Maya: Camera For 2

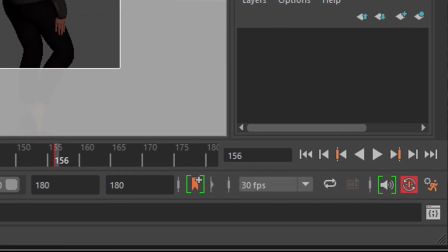8:11 So I'm in the perspective 1, and Maya knows when I change
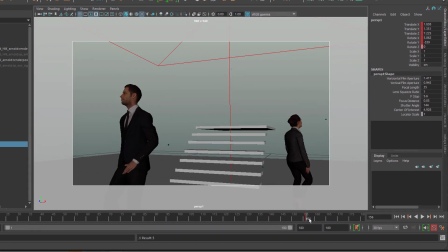8:19 the time now and change parameters in the timeline, then
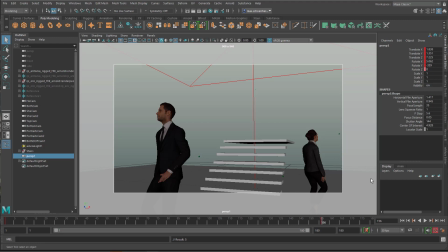8:27 I want to set another keyframe or another set of keyframes here. Now I want to show you something different.
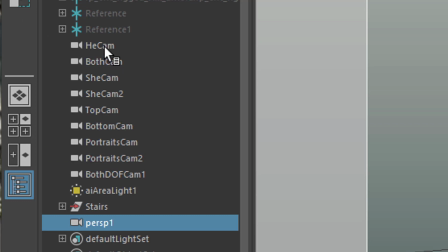8:33 I call this the he cam,
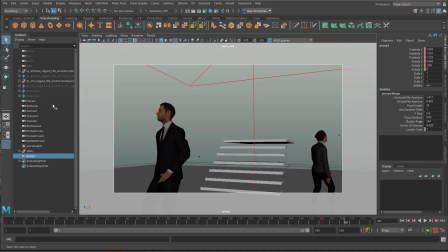8:35 and if I want to see it here in the viewport, I just middle mouse drag it into this view.
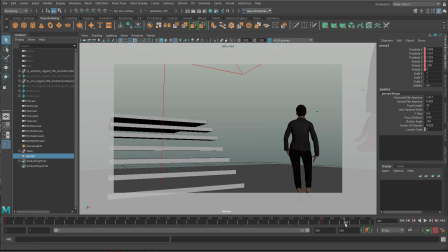8:44 Why don't I see him? Because we're at the end of the animation, 167.
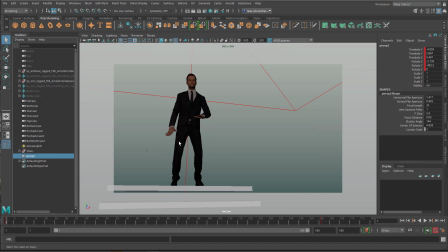8:49 So let's go to the beginning. So it's similar to the one we had. By the way, the hands are a bit funky, and I don't know why that is.
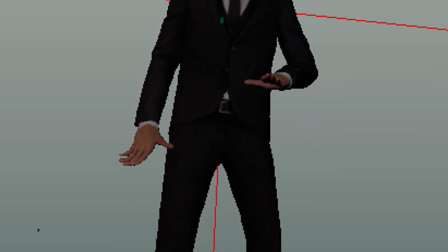8:58 It's probably the transfer
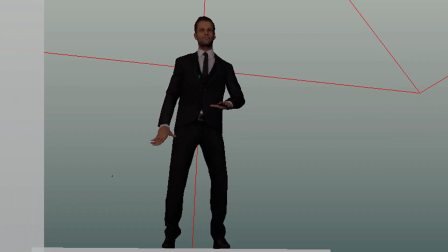9:02 from the original rig to the motion capture data, which just don't deal properly with the hands.
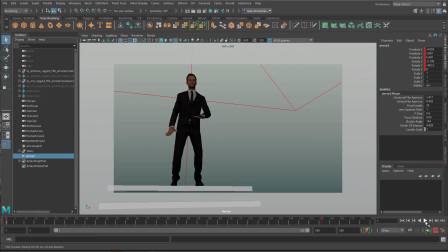9:07 I didn't want to mess around with the hands anyway, so let him step down.
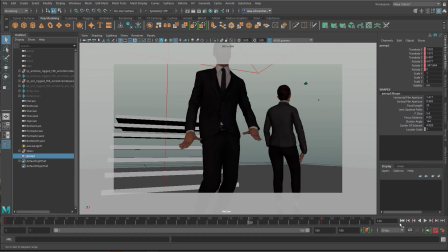9:13 So this is quite a drastic camera move. Again, 2 keyframes.
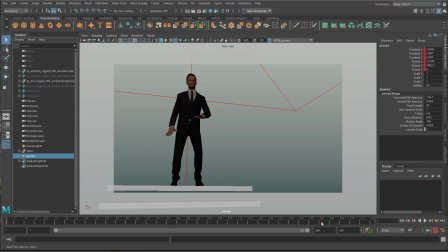9:19 One is at 1 and one is right here at around 156, I think. And I start from a low angle,
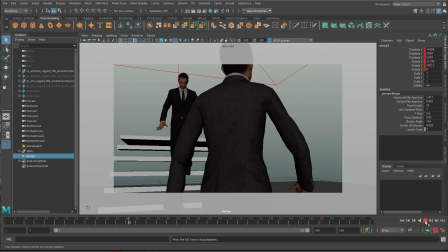9:27 and I watch him walk down, and this is the interesting part here,
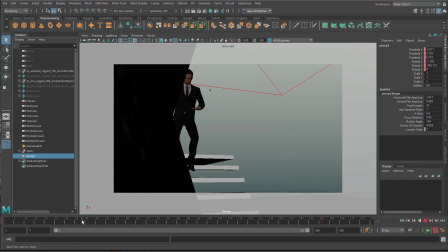9:33 and I was not sure if I actually wanted this, but this makes her appearance very dramatic.
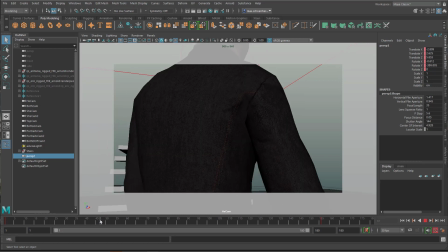9:40 So she enters the scene here,
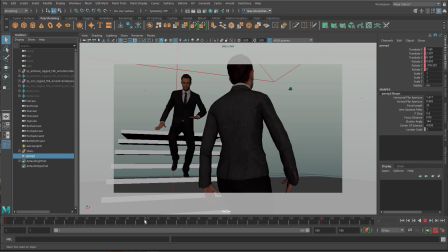9:43 and already here the decision is made that she will ignore him, and maybe he will ignore her too. So with this dramatic shot,
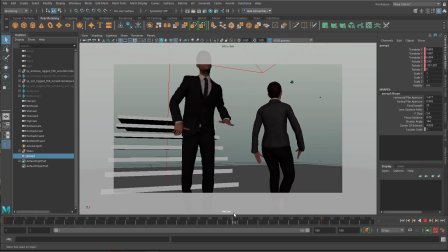9:57 we can, over the shoulder, almost over the shoulder shot, we can get
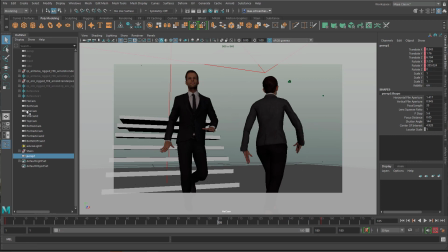10:03 another interesting view of the scene.
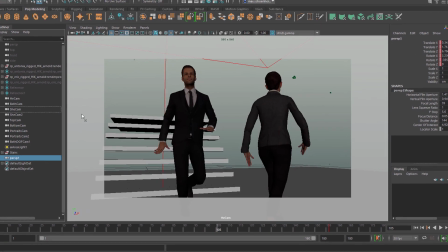10:06 I call the second one the both cam, because both are in the scene and both are sort of important.
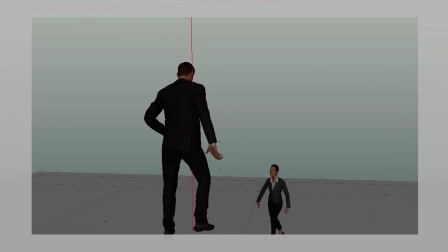10:13 So let's check this out. He walks down the stair, totally different perspective.
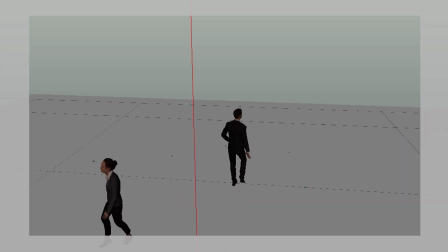10:20 And you obviously see that they don't want to meet.
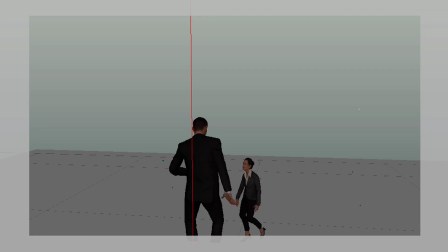10:26 I think at frame 50, which is 2 seconds, you know that something is going deeply wrong between them if you expect them to meet.
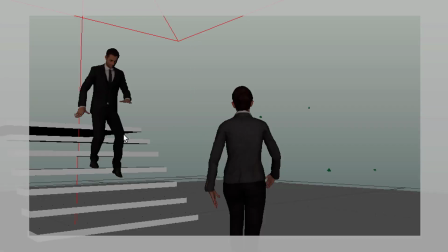10:36 The next camera is the she cam. So it keeps an eye on her.
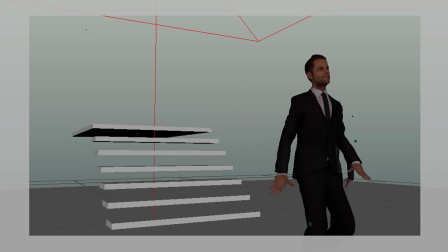10:45 And then it opens, and you see that there's too much rotation in the camera move.
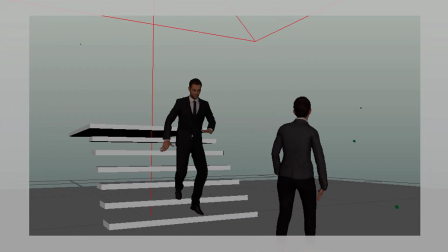10:51 It makes you a little bit dizzy. Right here. And I don't know if we want that.
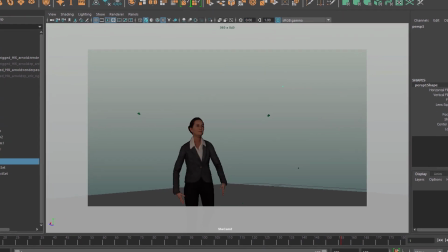10:59 That's the she cam number 2 now. Again, we start with her from the right angle.
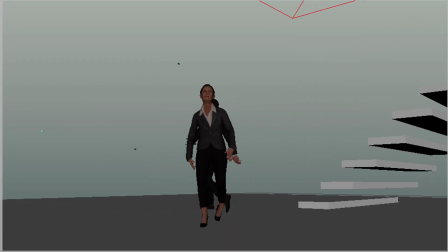11:08 So she walks, and he appears with his odd hands and just walks past her.
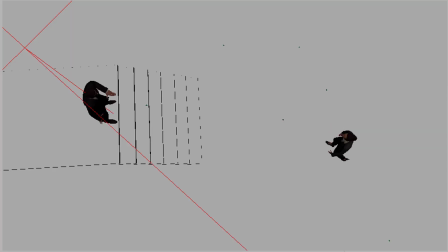11:16 Here we have a top cam. If we want a drone shot, which is, I think, not really interesting here.
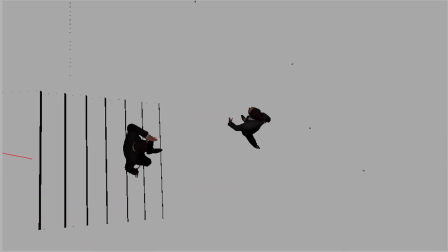11:27 So from the very beginning here, you see that they don't have a character because you don't see them.
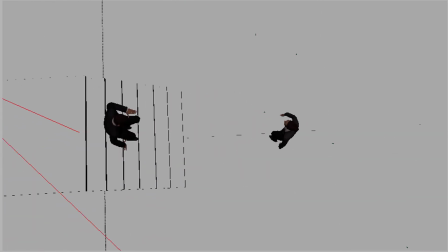11:34 They're just like little ants, which you see from the top. So that's a top cam.
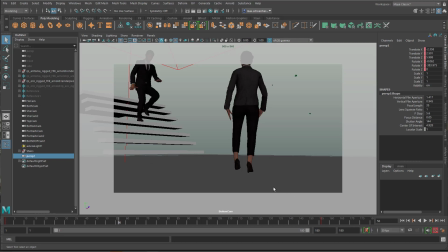11:40 Here's the bottom cam. I lowered the camera very to the ground, probably,
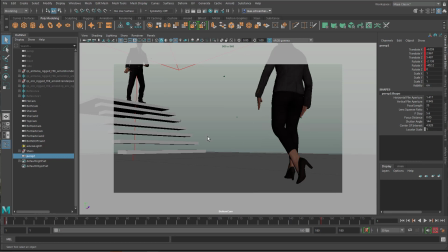11:47 to see not her face and not his face, but only the feet. And again, 2 keyframes only. Of course, you have the luxury to set as many keyframes as you like, and I did a few tutorials about camera animation with keyframes and with curves,
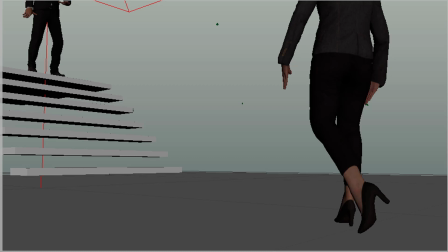12:05 so feel free to check them out. This is the bottom view here.